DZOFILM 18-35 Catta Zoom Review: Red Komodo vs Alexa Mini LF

Hey guys, this is Orlando with Filmatic, and I just wanted to share with y'all a lens that was sent to me by Dizio.
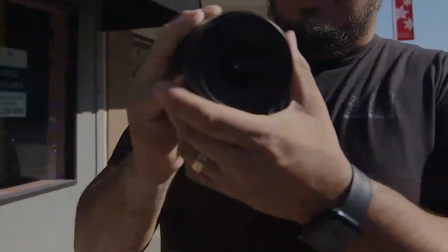(0:05)
They sent it over to me so I can check out a couple of the characteristics, so I'm going to take you through that in this video.
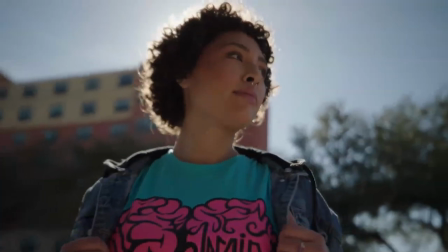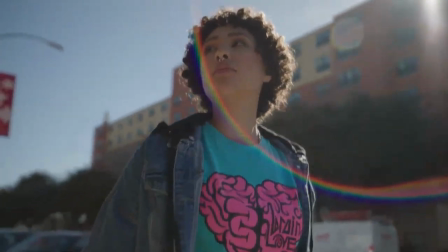We got this Dizio lens, since it's a full frame lens, I have to film it on the Alexa Mini, once again showing that open gate that we get with the Alexa Mini. We also filmed it with the Komodo, so expect that video coming out almost right after the one with the Alexa Mini. and the dizio lens what's really awesome about it is that we get to see the full features how wide it is does it have a little bit of vignetting and throughout this video you'll see some bts with a couple of the clips that we got during those times the very end if you want to skip you can go to the very end and you can check out the little show reel that i did with a lot of the shots we
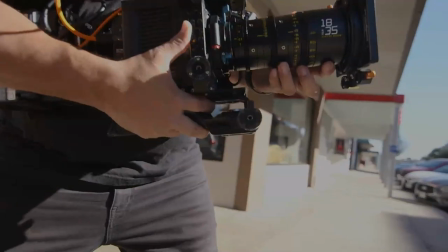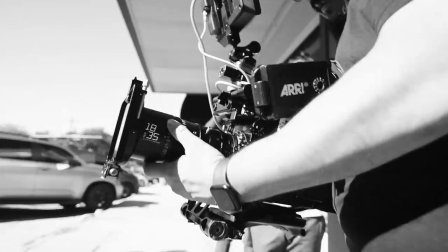got so this is 18 to 35 cat zoom as you can see it has an iris it's a 2.9 it has a zoom that's 18 to 35 and it has a full throw for the focus so far it feels really solid looks really good
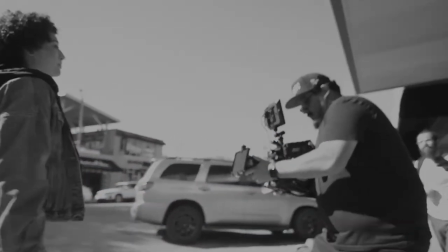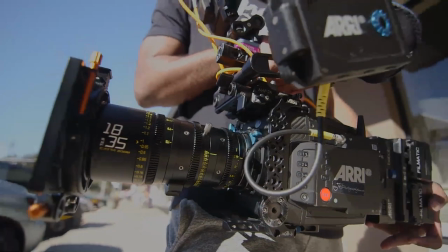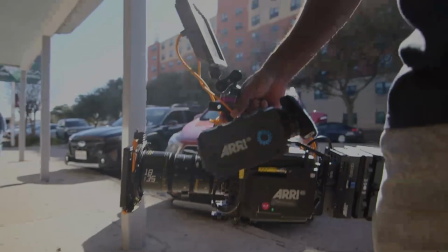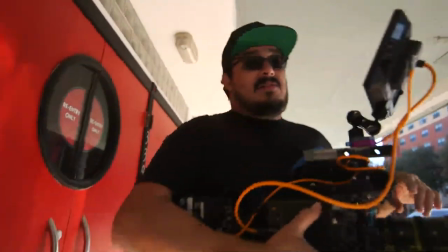(1:42)
okay so what we're doing right now is we're about to get another wide shot with lydia
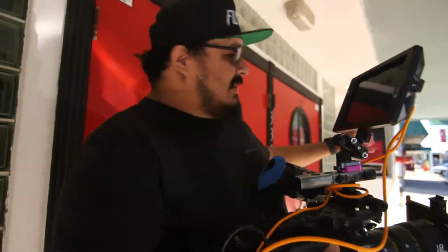(1:47)
and uh we're gonna just track back with her actually follow her as she walks through I picked to come
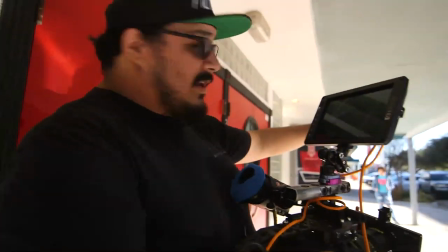(1:52)
under the shade here so that we'd still get a nice contrast from her from the side of
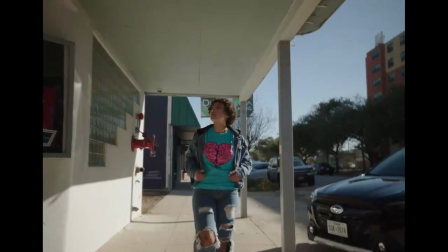(1:56)
her body But her face will be completely in shape
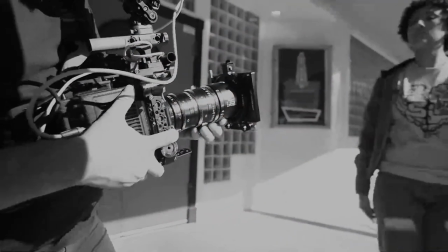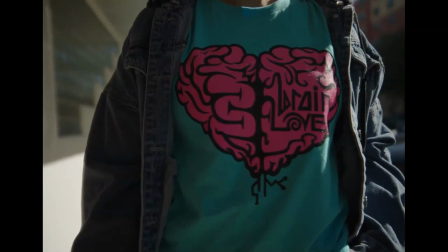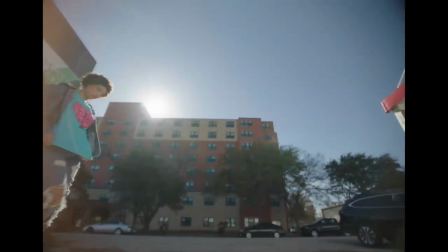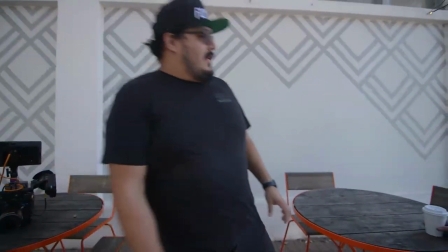(2:17)
Lydia sitting here at the coffee table
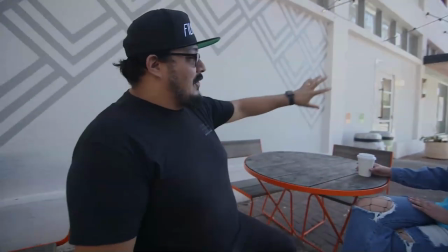(2:24)
Show how she can be in the shade and then we can still have some cool highlights in the background While we can also balance the shade the lens so far has been acting pretty nice um it looks a lot more higher end than what it costs so uh i'm actually pleasantly surprised
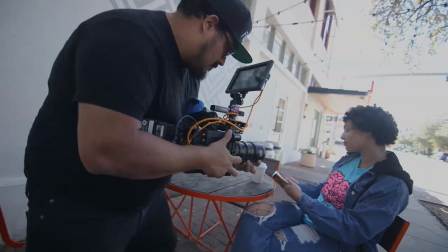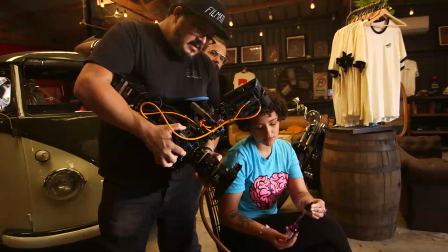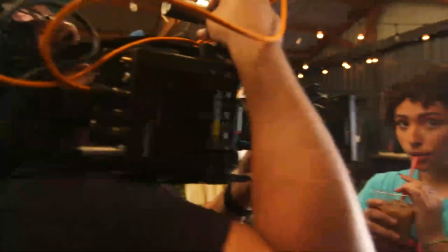what's cool about this area is that this is the houston heights if you've never been here they have a bunch of cool like small vintage shops ice cream shops they have like three or four coffee shops down this strip it's really different compared to the rest of houston and this is what they call the historic heights if you see behind me there's actually a really cool um heights sign here and that's for the old movie theaters to happen so if you're ever
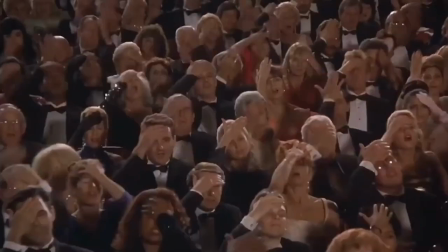(3:19)
in houston come check it out they have the best tacos at torches just kidding if you skipped and made it this far showcase rose come up